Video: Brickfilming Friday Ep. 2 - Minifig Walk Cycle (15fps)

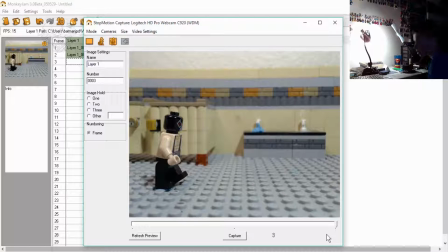I mean, if you do, that's good for you. I don't know, but you could probably get away with somebody walking backwards, make it funny, because Legos, you think of something funny.
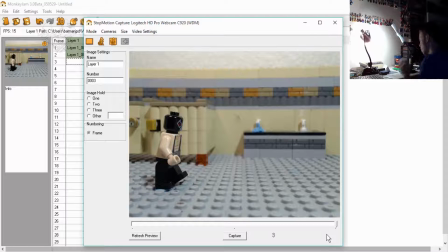But anyway, forward, always his chest needs to be leaning forward, not all the way, too much, but just very slightly.
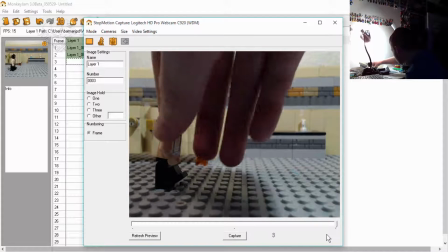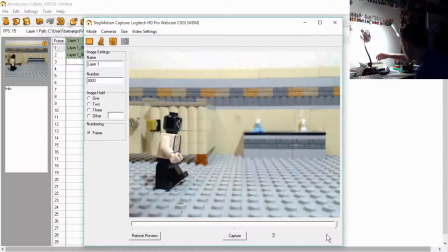I feel he came off a little bit too much.
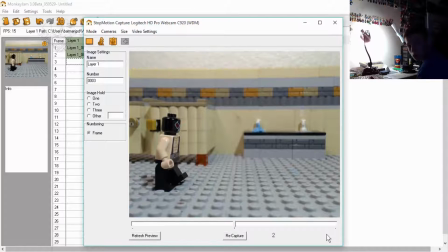Alright, I'm gonna take that.
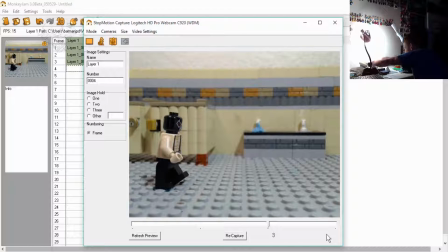Now, here is where it may get tricky. You don't have to use putty, like I said. If you want to, this is what I do. I usually put putty in the back.
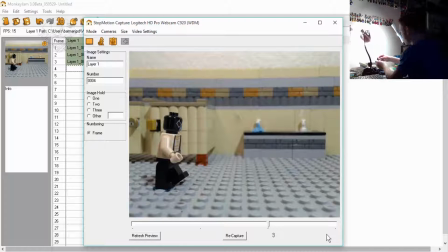I try to make it so it's not as seen. And basically, you can accomplish this easily, but oh,
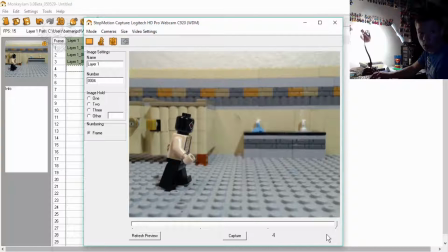not in the. This is the frame we're on, right? Yeah. And you're getting that. This is the middle of the step. See, I did it without sticky tack. It looks alright.
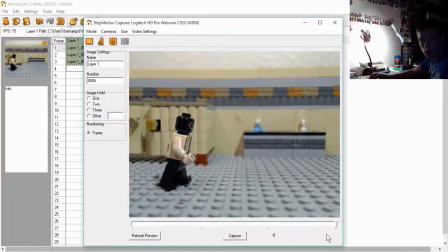And that forward momentum. And yeah, it looks good. But if you're having trouble keeping them up, I suggest using sticky tack.
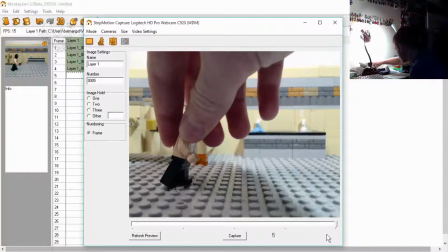And now we're just gonna slightly, not all the way on it.
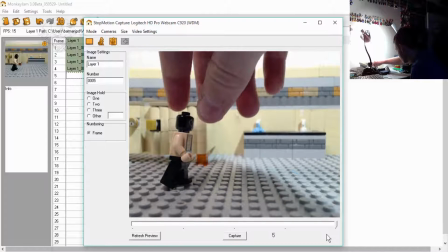We're not gonna put them all the way on the stud,
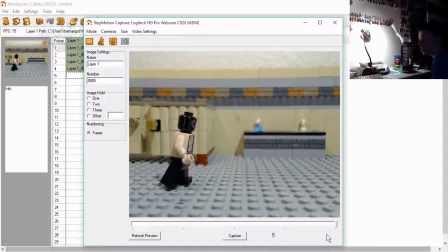not just yet, because the weight hasn't all the way come down yet. So
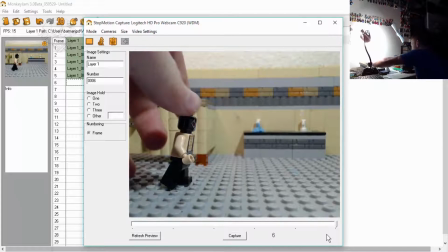and then his weight comes down.
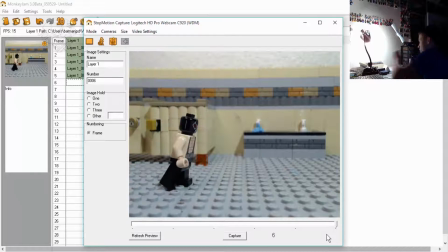This is kind of the easing in, because once I get into an actual walk, I don't do as many frames. Alright, sorry guys. My dad was talking, and he's still talking, but hopefully it's you can't hear.
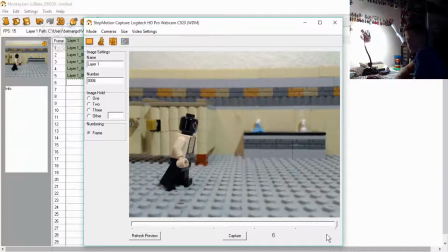I'm not sure if you can hear it or not, so I just want to stop right there. But anyway, where we were just at,
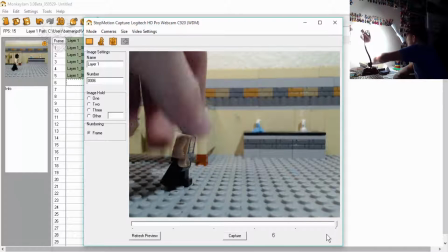he's coming down on the foot,
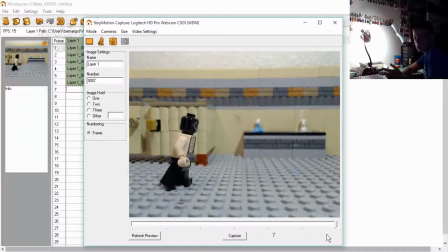and this is easing into the shot, and
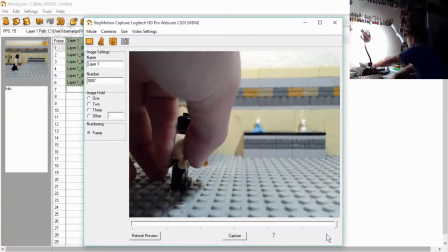now he's going to come back to the stop, back to the center of rest.
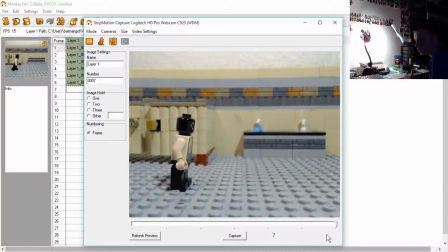When you're walking, you know, there is that little rest, even if it's half a second. That rest is there, and
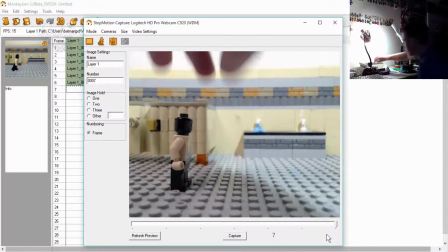if you want to, you know, I might do it real quick.
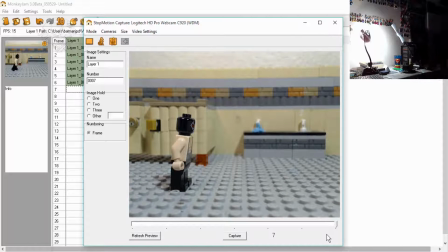You can hold this image, hold it for 2, and that'll make him rest. I probably won't do it on the next one, but so he holds that spot for 2 frames right there.